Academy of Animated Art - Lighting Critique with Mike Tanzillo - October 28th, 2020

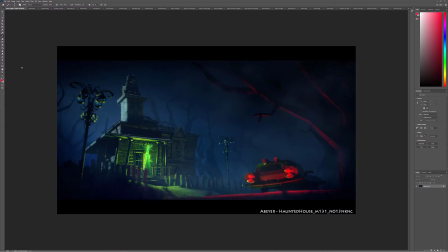6s
Happy Wednesday, everybody. Let's jump right into it with our critiques. Okay, so I'm going to go through these alphabetically. As you can see, all of your names are listed up here at the top, so you can kind of track the progress as to where you're coming up in the list. Starting off with Aaron. So this is very, very close. I think that this is looking really well.
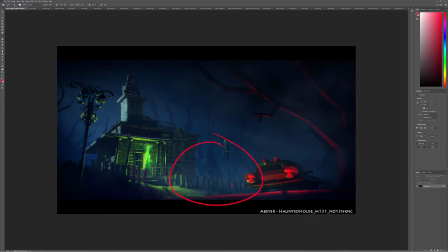26s
Again, I think we should work on getting a little bit more dark value in between the car and the person, just to create. It'll just make these areas feel a little bit brighter if there's a little bit of a crevice of darkness in there.
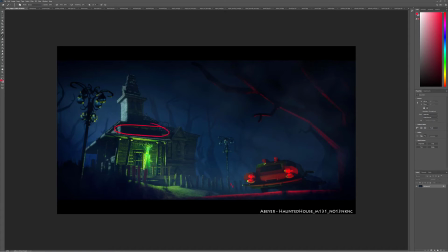40s
There's some sharp shadows right up here. I'm guessing it's from this light, but I would just kind of soften those. And then additionally, I really like the way that this light here is being hit on this tree.
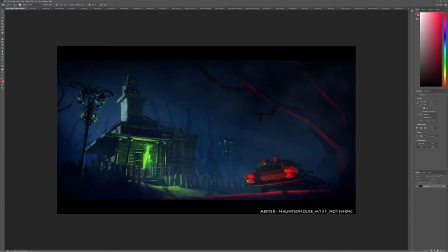53s
It's kind of softer, it's broader. But over here on the screen left side, because of the glass, it's much tighter on these green hits. If there's any way to soften that and just kind of broaden those out a little bit, I think that would help, because they're a little distracting up there.
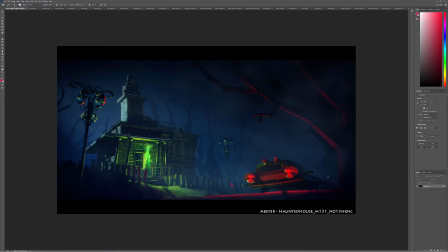69s
And by softening and broadening them, they'll go like this, where they help tell the story without drawing too much attention. And then lastly, I would focus these lights so that they're shining outward. There's a little bit too much spill on the rest of the car. And I would just keep the car darker and then allow those to kind of spill out this way.
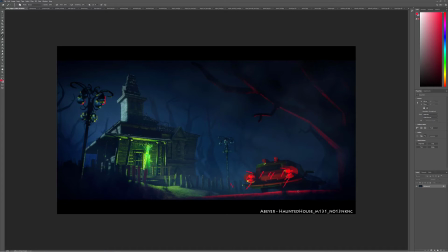88s
Last thing for this one is that you have, anybody who's rendering at this angle, at this size, make sure you're giving your render a good big resolution, because there's a lot of small shapes, like all the little details up in here and coming across here, all the little rivets in there.
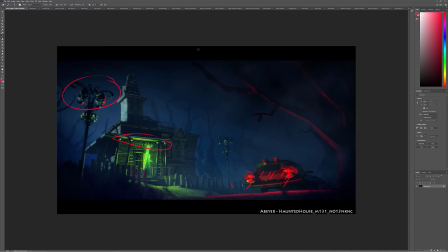106s
You just want to make sure that you're not losing anything at a small pixel. So just make sure when you do the final render that you do at least 1920 by 1920 by 1080 or whatever.
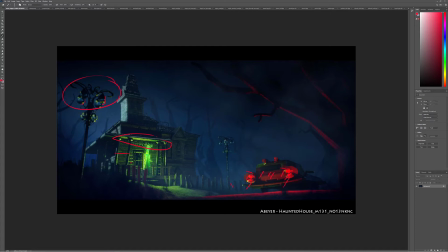120s
You can even go bigger than that, because it's a still, whatever your computer can handle in a render in a reasonable amount of time. But don't shortchange on the resolution on these if you're going to be pulled back a little bit.
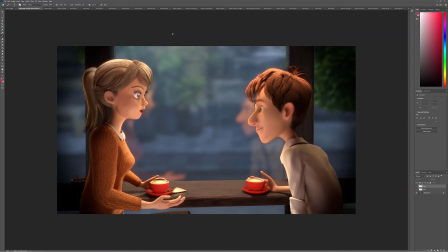132s
All right, Ashley. Cool stuff. Very, very close. I think that all the progress you're making is working really well. The last couple things I would do is I was looking at her, a couple things. I was looking at her eyeding here, and it's a little broad and a little soft. I would just tighten that up just a little bit.
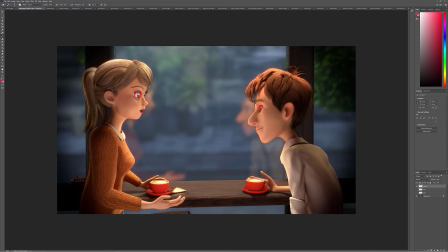151s
Like his looks pretty good there. Maybe soften his a little more, just like dial up the difference between those two. And I think that you will be in good shape. And then lastly, I did these two things to him because I was looking at him and just kind of wishing there was just a touch more value on the fill side of his face.
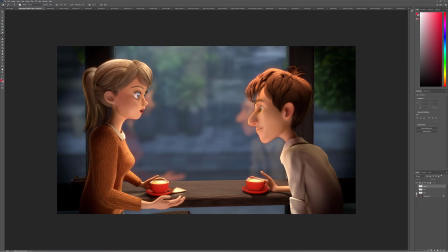170s
So I just kind of did that. A/B that a little bit more so you can see that. And then his hair is a little bit bright and a little bit saturated. So I just took that down a touch too. So without those changes, with those changes. Again, super subtle, but I think they really help kind of narrow it in.
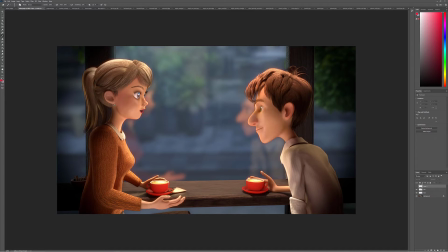189s
So I think that's the way to go. And then if you can, I would, just for the sake of getting attention, just desaturate their reflections just a touch more. Grayson, cool stuff.
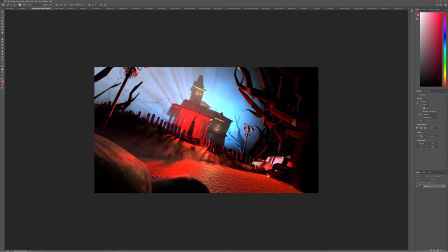202s
One thing, once we pull off some of this atmosphere in the foreground, it's a little bit dry. So I think we need to kind of balance the difference. I love the God rays back behind this. I would keep that for now, but just bring in a little bit more of that fog, because now we're seeing like more detail on this rock, and it just looks like a noise pattern.
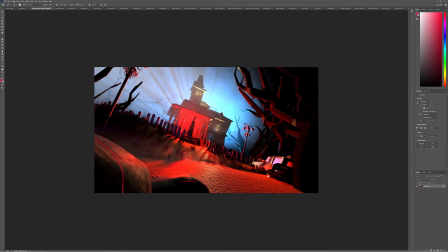221s
It's kind of breaking down. Same thing with the ground, and like this bright patch area is a little bit bright. I'm totally fine with it getting that bright around the main character, but outside of that, it's just like it's just flattening out. And then
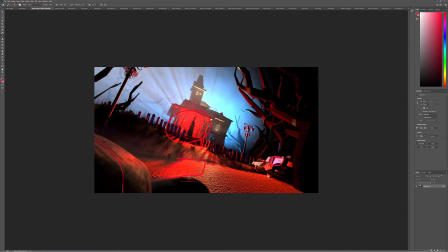238s
this car here, the windows feel odd to me, like they should be darker and more reflective, not like I'm not quite sure. I guess that's picking up the atmosphere color, but it feels more purple than that.